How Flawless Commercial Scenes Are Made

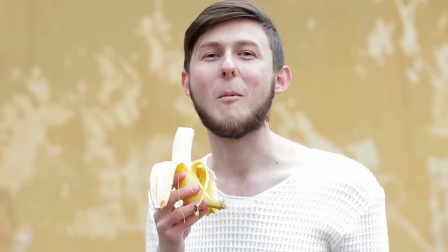Nothing in real life looks as good as it does in the commercials.
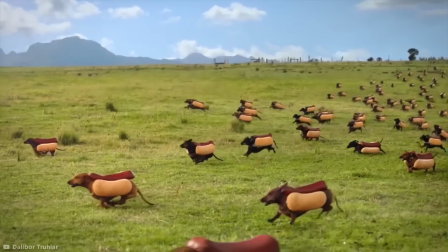They're perfectly timed, incredibly beautiful, and in some cases, absolutely impossible.
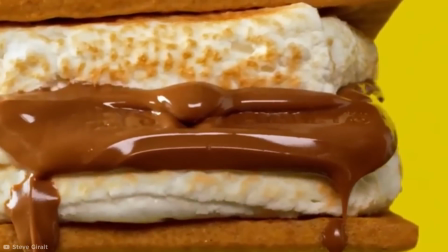No, really. The reason it all looks too good to be true is because usually it is.
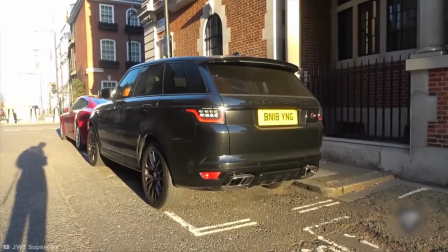In a cutthroat market, companies are constantly finding new ways to make their products look that little bit more appealing.
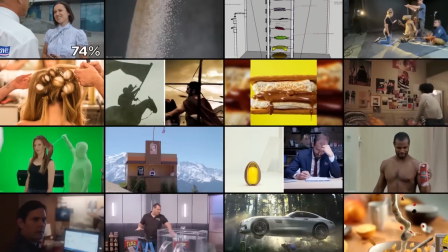So let's take a proper look at how all those flawless commercials are really made.
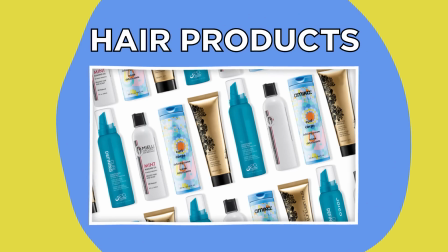Hair products.
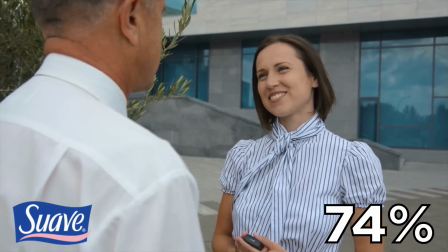A study conducted by hair care brand Suave found that 74% of millennial women don't think you can get the hair shown in commercials.
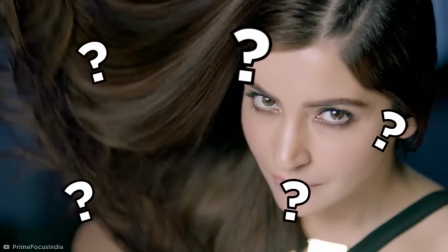And they're not wrong. How do companies make you think you can achieve mountainous volume?
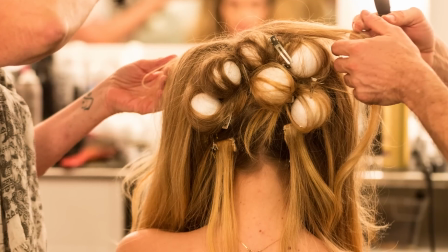With styrofoam balls pinned to the back of the model's head.
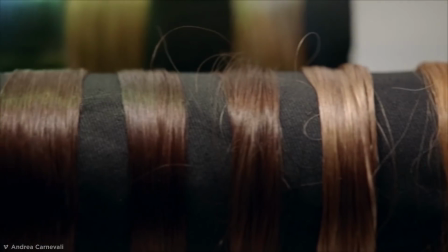Then a combination of the model's real hair and extensions are combed over it to give it added height.
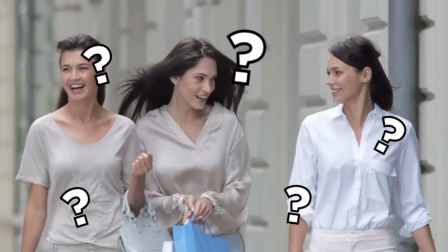How about shampoos that promise incredible length and condition? Are they wearing wigs in those photos?
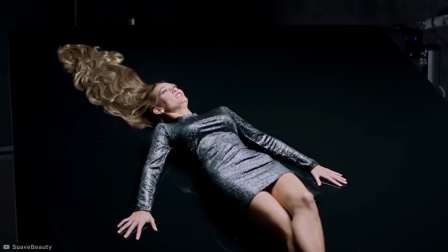Guess again. In those shots, fake hair is clipped onto a board which the model is lying down on, and their own hair is then incorporated into.
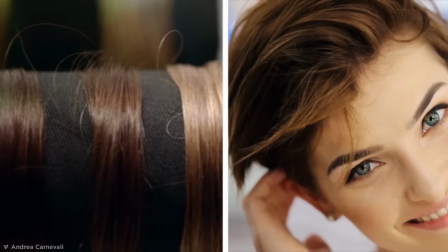Solves the problem of using pretty models with short hair. And that perfect hair flick?
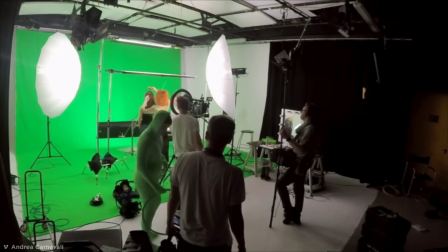It's a total setup. Studios use special light diffusers to make the hair appear shinier.
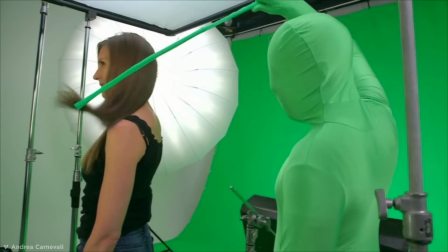And instead of using a fan, they hire men in green suits and set the model against a green screen to flick the hair with rods.
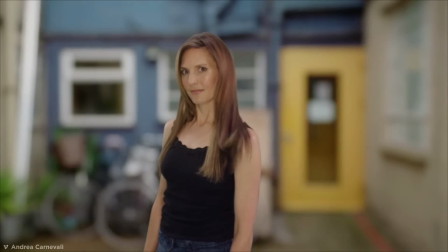The men are later edited out using CGI so the hair isn't messed up and the whole effect looks achievable.
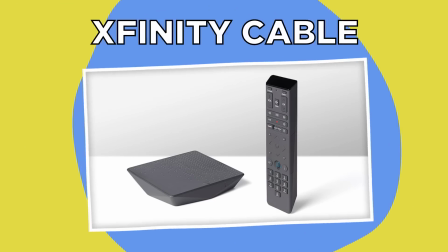I want a refund. Xfinity cable. Nostalgia alert!
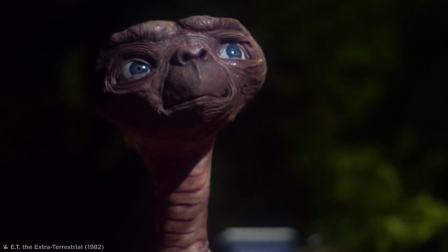Christmas 2019 saw the return of 80s icon E.T. in the Xfinity cable ads.
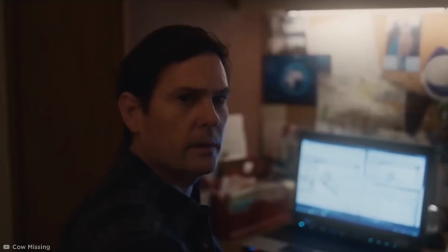The emotional commercial sees the original actor who played Elliot reunited with E.T. and introduces him to his family.
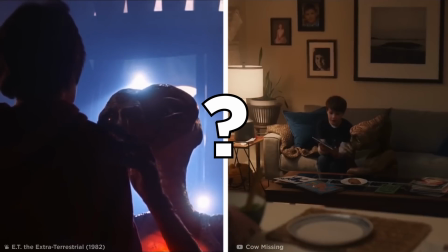But how did they make the hilarious little alien appear even more realistic in Christmas 2019 than he did in the 80s?
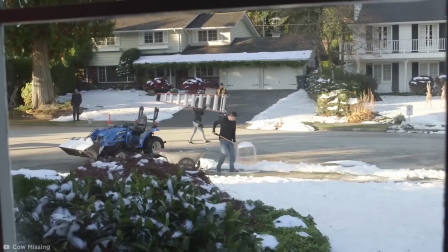For a start, it's not winter. The advert was shot months in advance, meaning the whole set was covered in fake snow.
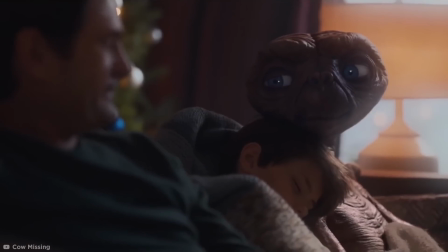And E.T.? Well, he's real.
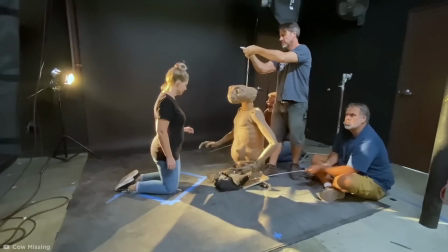An animatronic puppet was created specifically for the ad instead of using just CGI to really hit the hearts of fans.
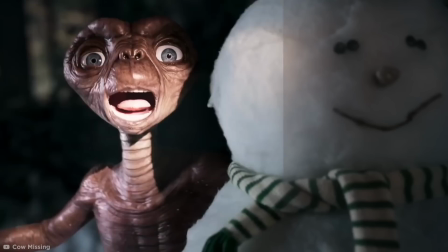By using CGI to remove Puppet's poles before adding details like dilation of his eyes and his breath in the cold,
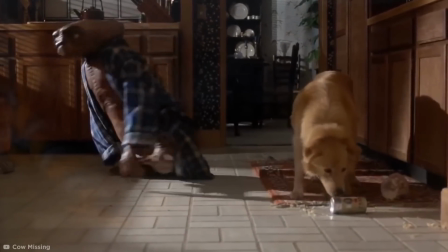E.T. was brought to life almost more than he was 37 years ago, all to sell you cable.
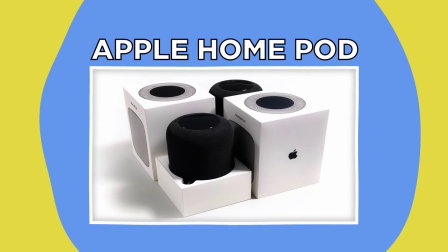Nothing is sacred. Apple HomePod. Apple has been commended in the past for its incredibly captivating adverts.
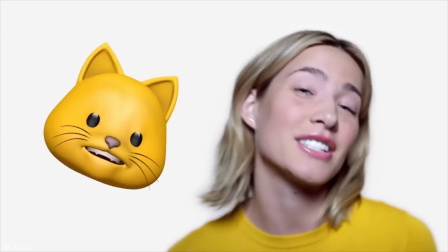Why explain technology when you can show it in action? And their Welcome Home HomePod advert is no different.
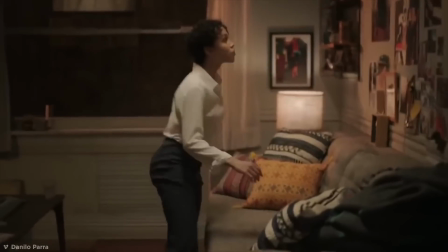Featuring FKA twigs, the advert tracks a woman dancing through her apartment and impossibly stretching the walls and floors out around her.
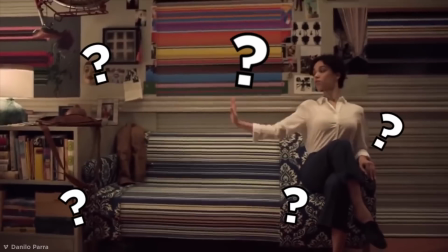How was CGI able to create such a close match to human movements? Fun fact.
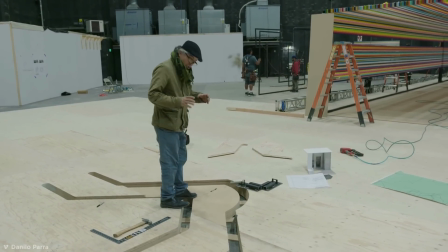It didn't. The whole scene of the advert is a custom-built set designed to extend, bend, and move with the dancer's choreography.
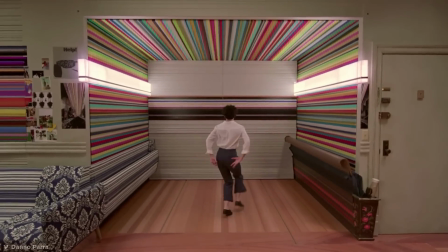It relied on a combination of huge hydraulics and human push power and took great physical effort to create.
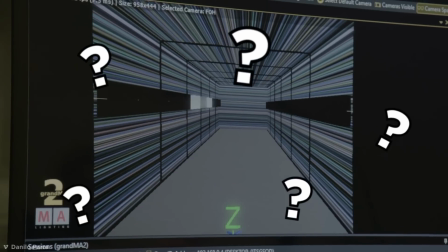So why not just use CGI?
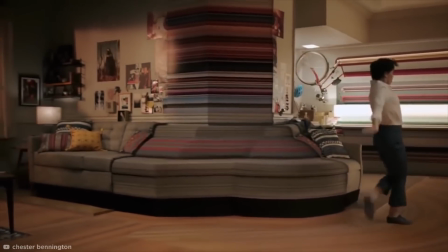Having the scene move around gives the actor a more tactile feel of the space, making the advert as a whole look way more real.
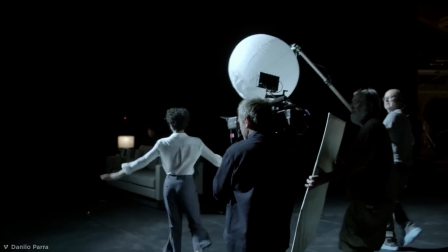Reactions are sharper and movements are more accurate.
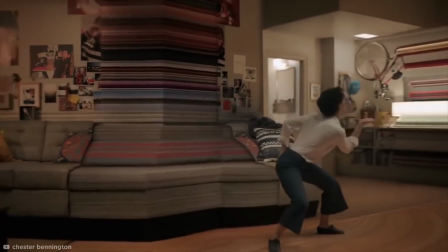I guess if you have as much money as Apple does, it's a small price to pay to make your product look like it can do the impossible.
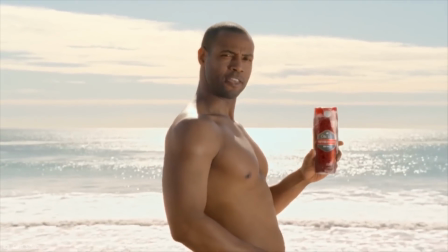Old Spice. An absolute classic. Old Spice adverts set the bar for creative commercials.
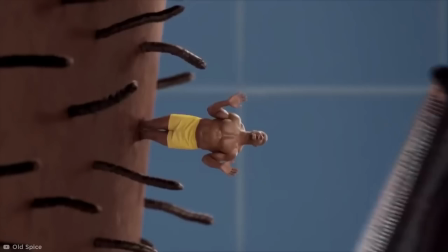Many of their adverts are viral sensations with a clever combination of comedy and scenery.
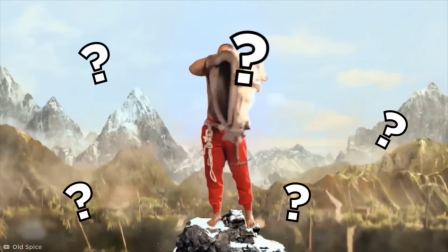So what is the secret to multi-million view commercials? Look down, back up, you're in the air.
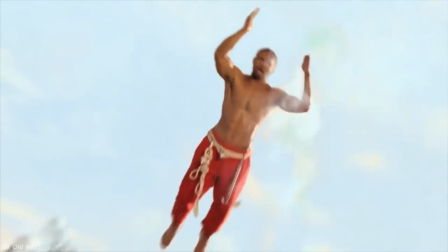Well, you're not, but Isaiah Mustafa is in the Scent Vacation advert.
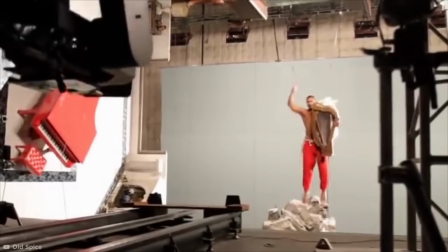In order to keep the camera focused on Isaiah, arguably the biggest selling point, the whole advert is shot in just one take.
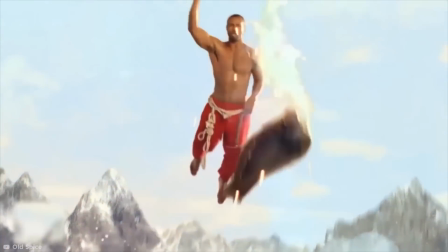This means he's hoisted into the air whilst the scenery is all mechanized to fit in with him.
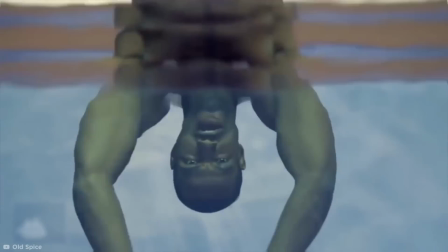He barely has to move a muscle.
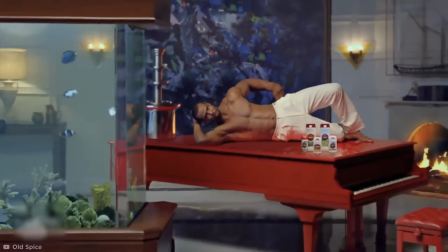Even the portion where he lies horizontal on the piano is shot while he's vertical.
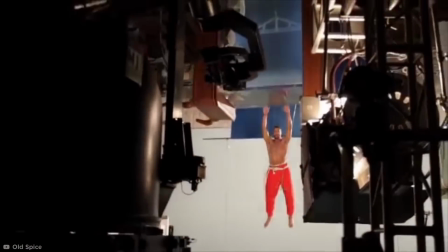Lights, mics, and pyrotechnics all revolve around him, meaning your eyes never leave the focal point,
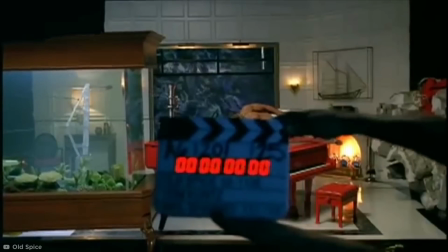and CGI is only used later to emphasize things like making the goat appear real and editing out the wires.
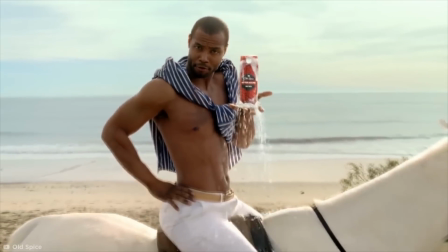I'm on a horse.
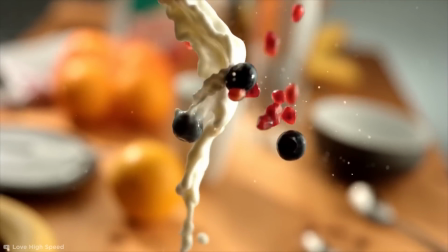Cereal commercials. Ever wonder how a yogurt or cereal product manages to look so good with the milk and berries swirling together
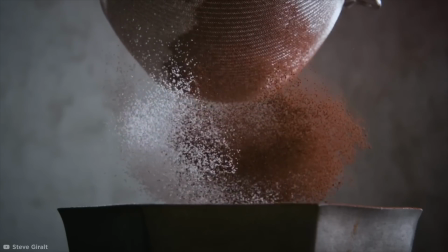before landing in the bowl? Or traveling through a veil of sugar to show how sensually sweet the food is going to be?
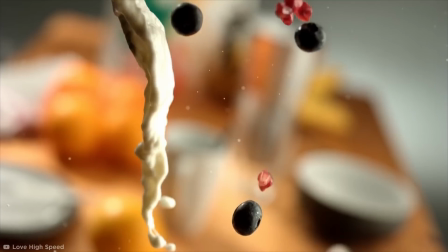And how come there never seems to be any mess? Well, I can tell you it takes more than just good timing.
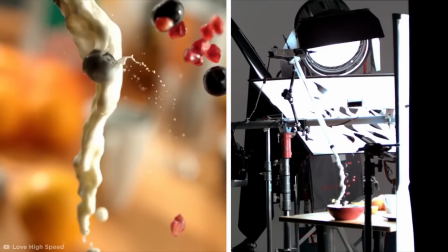Love High Speed recreated a classic cereal commercial to demonstrate the effort that really goes into it.
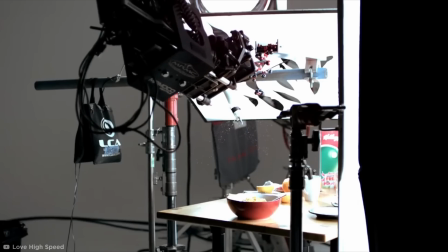Specially made high-speed cameras and a fully robotic setup release the berries and milk
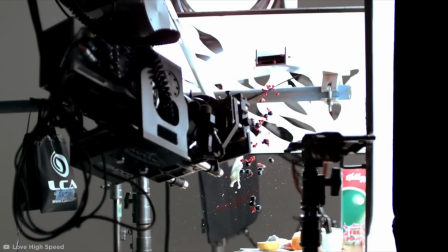at specific angles and in perfect sync to get the authentic milk splash moment.
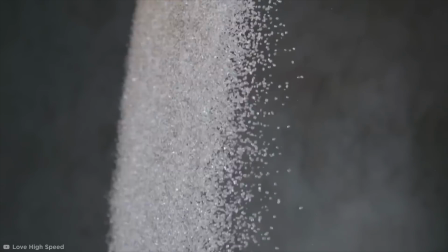There's nothing spontaneous about this setup. And as for the veil of sugar, look no further than Steve Geralt.
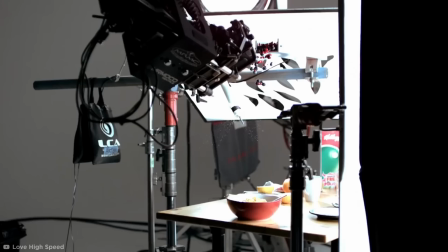This visual architect uses robots to create fully automated food setups specifically for commercials.
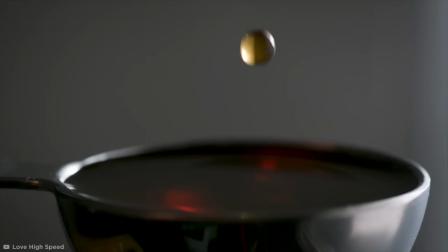For example, this one fires berries through a tub of pouring sugar and times it perfectly down to the millisecond to capture it in slow motion.
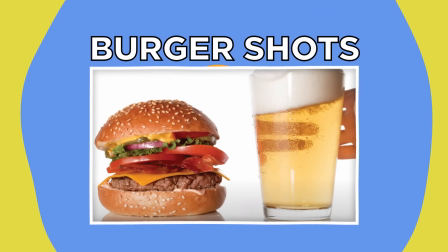Burger shots. But that's not all Steve has made.
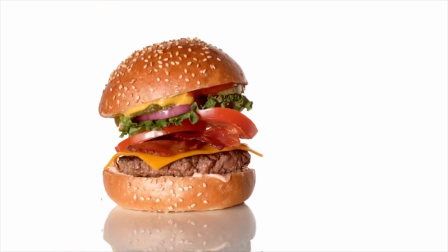We've all seen fast food commercials where the burgers seem to bounce, as if they've been freshly made in thin air.
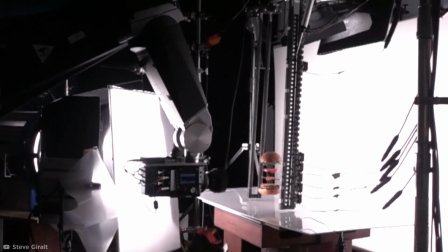Well, take a look at the rig Steve has used to make those burgers really bounce while still seeming real.
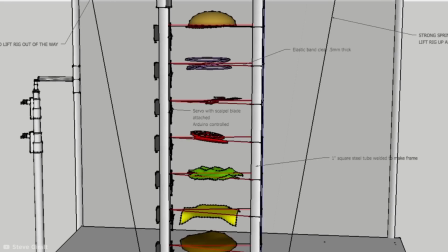Each layer of the burger is hung up by elastic hovering just above the ground.
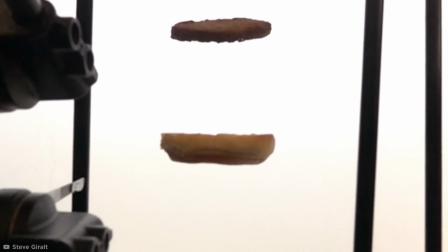Then you can see the automatic servos cut the elastic of all the food simultaneously while the camera quickly tracks their fall.
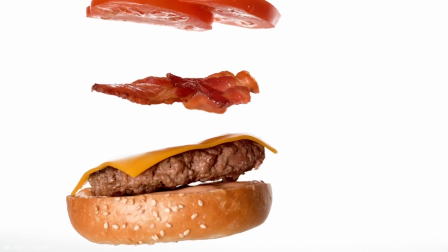One by one, each component pancakes together to form the perfect bouncing burger.
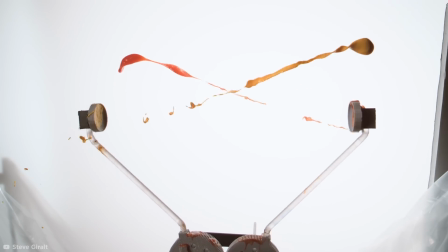But what about the sauce? To make the ketchup and mustard collide, Steve 3D printed a small twin catapult that would fire the condiments at one another.
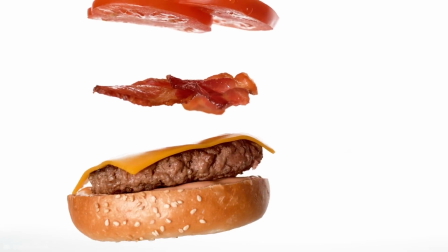All of this is captured in seductive slow motion that we find hard to resist.
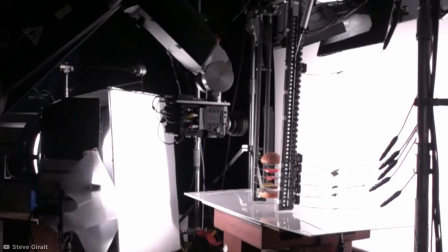You can even see how quick this goes in real time in contrast to the finished commercial.
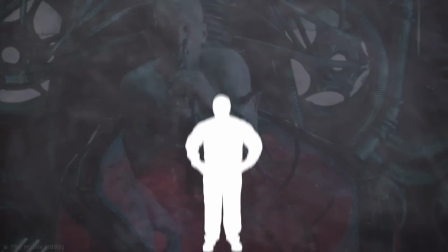Flex tape. For those of you who have been living under a rock, let me introduce you to the man, the myth, the legend, Phil Swift.
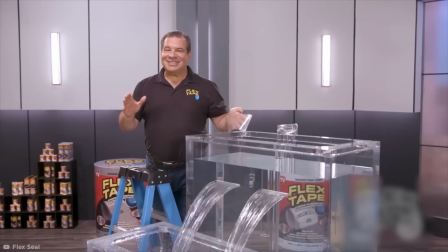From Flex Seal, famous for its super strong waterproof flex tape that claims it can instantly patch any hole,
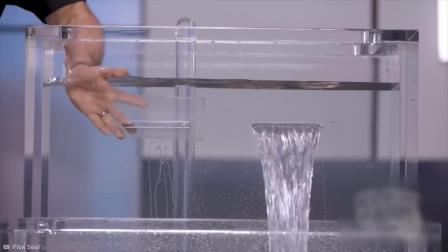Flex Seal put its products to the ultimate test in this commercial.
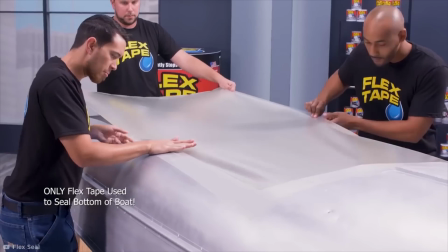Phil cuts a hole in a boat, repairs it using only one layer of flex tape clear, and sets sail into shark-infested waters.
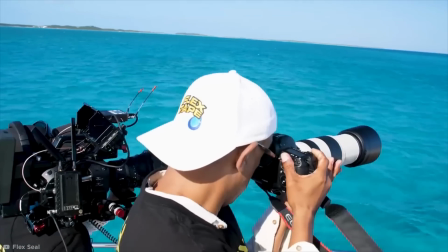But are there any holes in this advert? Well, the team specifically flew out to the Bahamas so that the color of the water looked even better on TV.
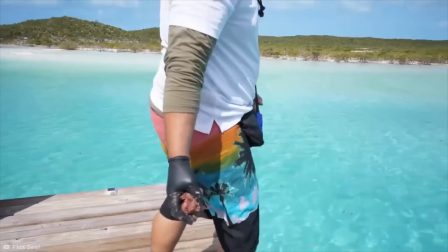And not only that, they baited in sharks off the island's coast using bucket loads of chum.
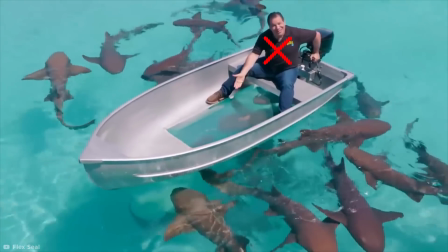But Phil's not sailing all by himself. He has hands under the water to give him the perfect placement.
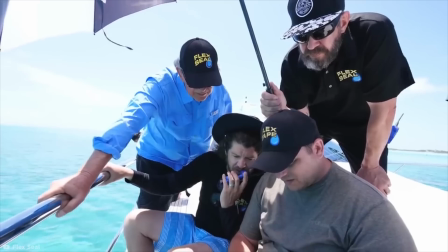Drone shots in the middle of the ocean allow them to capture incredible scenes showing Phil supposedly alone in the water.
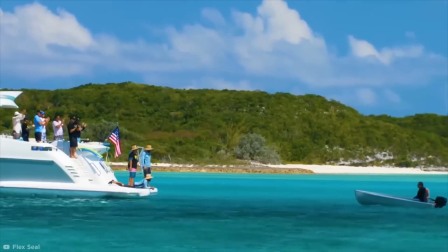But the boat is just off camera. He doesn't go anywhere without his Flex Seal family.
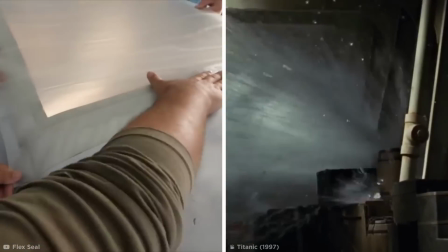Makes you wonder what they could have done for the Titanic. Lay's.
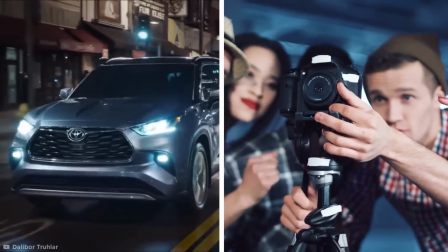Usually a commercial can be shot and filmed in a couple of days.
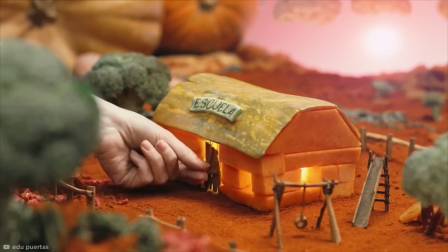That is, unless you choose to use stop motion, a method which captures every frame of a video individually.
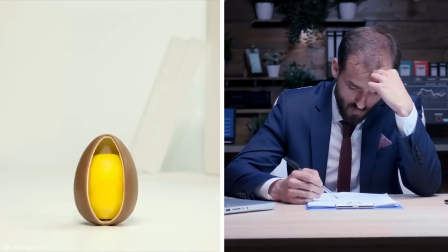It can look really cool, but it depends entirely on the deadline. Take this Lay's advert for example.
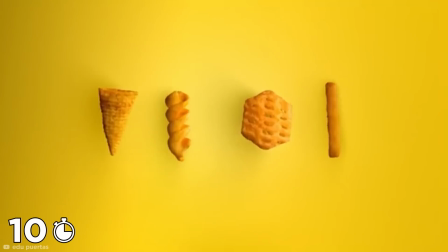At only 10 seconds long, you'd think it would only take maybe 30 seconds to really shoot.
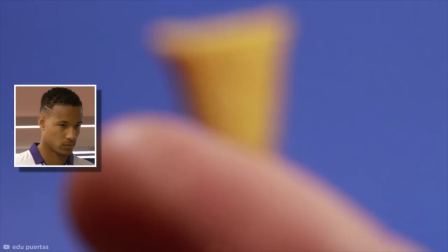But food is such a tricky subject to shoot due to things like breakages and changes at the slightest touch,
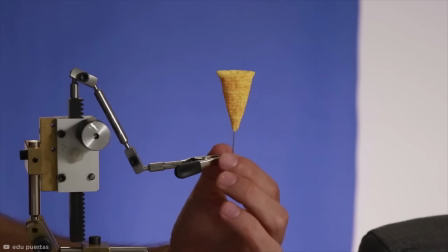so most food stop motion is actually done without touching the product.
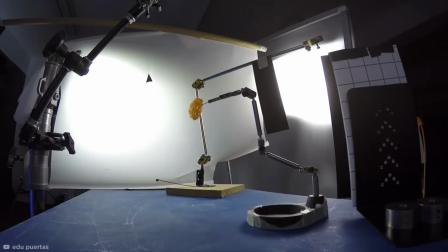This requires a series of sophisticated stands and connective pivots, along with makeup to make the food look better, lighting tests, and manpower.
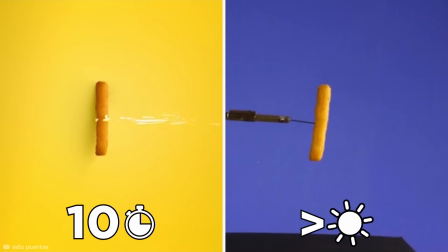So all in all, a 10-second commercial can take over a day to film. Hershey's.
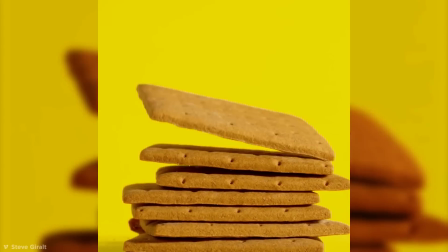S'mores are an American classic. Graham crackers, roasted marshmallows, and chocolate.
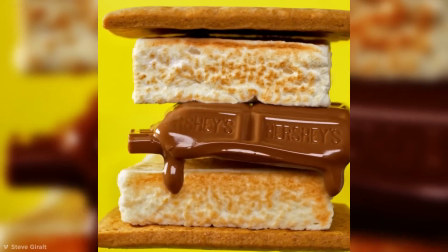It's hard to go wrong when it looks this good.